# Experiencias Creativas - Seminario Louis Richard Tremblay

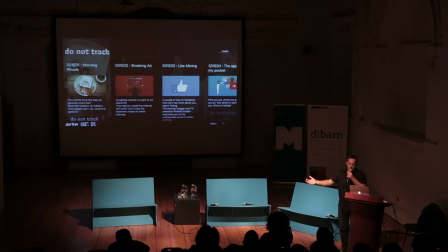(25:31)
He was building internet projects in 1996, all connected. so he fills his matter in a very special way that is essential to create those kinds of projects and to create those kinds of collaborations. Because he masters his subjects so well,
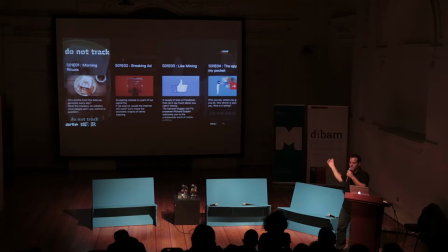(25:50)
he was able to include for each of the seven episodes a different creator. So all the episodes were either created by National Film Board, Hupien, Arte or Bayerich Rundfunk and each
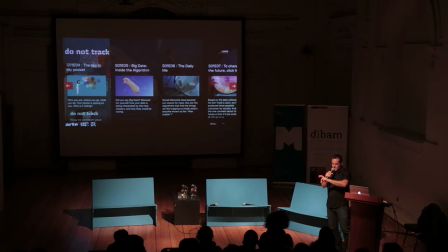(26:09)
of them had a specific director and a specific set of team and Brett was overseeing all of all of that as a director and we were guiding the whole project for producers were in the creative team.
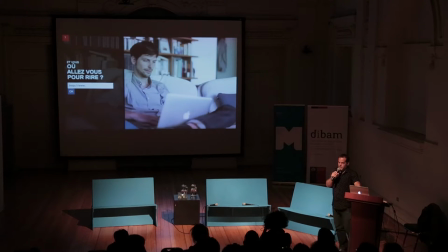(26:26)
Basically what the project does, it's exactly what internet does to you, because that's the story Brett wanted to tell. So if you enter something, the system gets and records every action
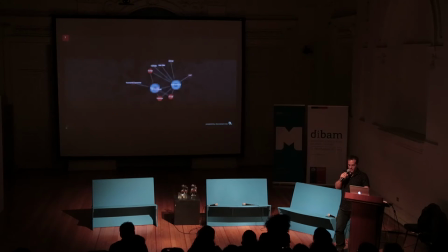(26:45)
that you're going through when going through the experience.
Now that we browse between two sites.
So it knows exactly where you come from, where you go after, and through that experience it creates not only an understanding,
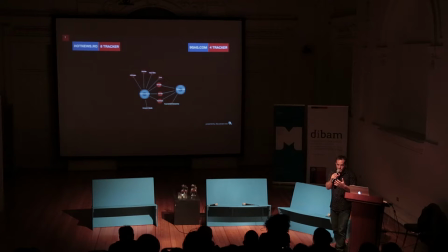(27:01)
but a feeling of, wow, when I go on my Google and I just input something, this is what's happening behind. So as you've seen in the previous, in that.
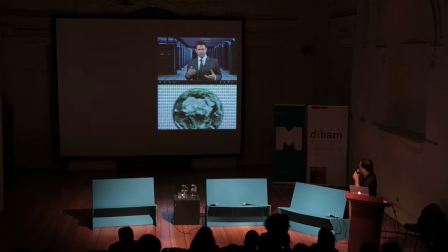(27:18) What it is. Let's define big data. Big data is everywhere.
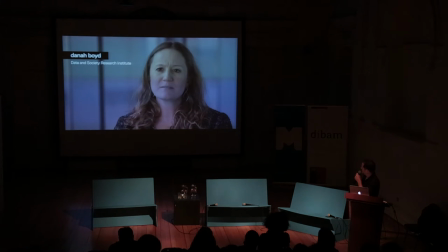(27:23) The ongoing joke about big data is that it's more data than your organization knows how to deal with.
So none of those films, this is not a film. This is, well, of course, this one is a film in order to show it to you.
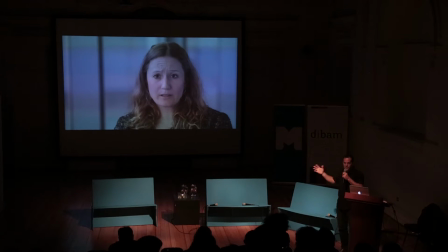(27:37)
But when you go on the website, this is not a film. This is something that generates its images, you going along the way.
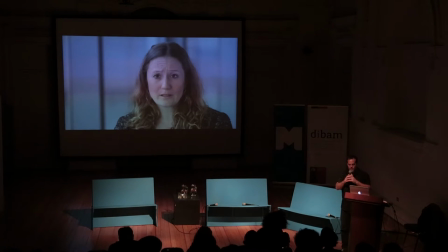(27:46)
So it's connected to different database on the Internet. and it will track you,
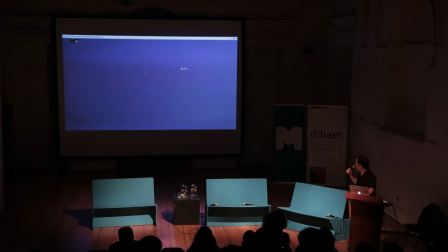(27:53)
it will know where you are. This is an extract of the fifth episode that we created in Montreal. So this is just an example. So when you log into the episode, the episode, because it's connected to the internet,
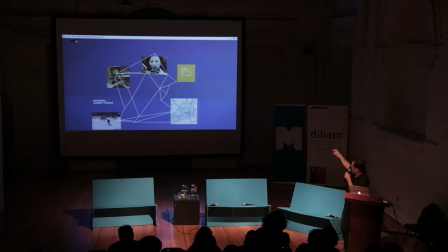(28:09)
knows which kind of browser you have, the temperature outside, maps of your country.
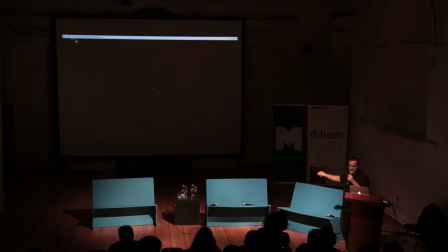(28:16)
It's able to locate you exactly at your address. and this is just regular to the internet but we had to build a system that would make you feel that and this is what this episode was about.
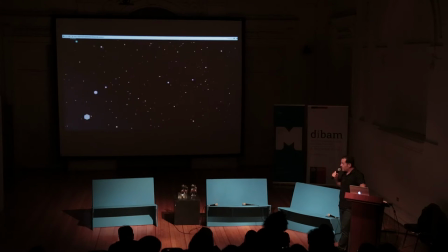(28:33)
And at the very end it gives you a portrait pretty much like the publicist that on the internet make of you with all it is false presumption and all those kinds of errors that internet and liberties in
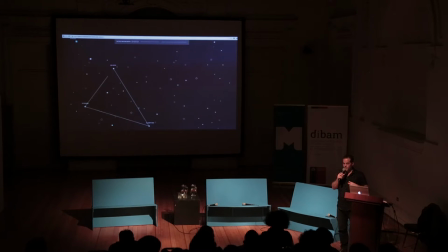(28:50)
which internet interprets you as a user, which is the basic question. One way to achieve that, like I was saying, is through collaboration.
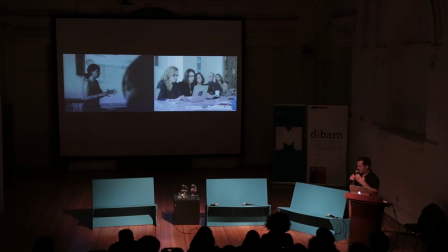(29:05)
This one, I don't know, we were maybe 80-something, but very early in the process of those big projects, what you have to do is bring everyone together. So for the producer inside the room, you have to plan that in your budget.
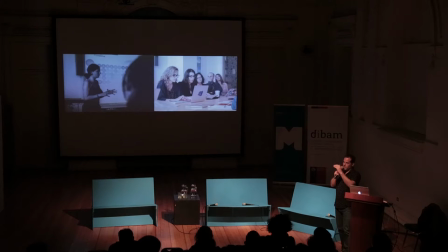(29:23)
If you want people to have a common understanding and all drive along the same creative idea, you bring everyone together. So this was a session held pretty early in Montreal where everyone in the project was attending.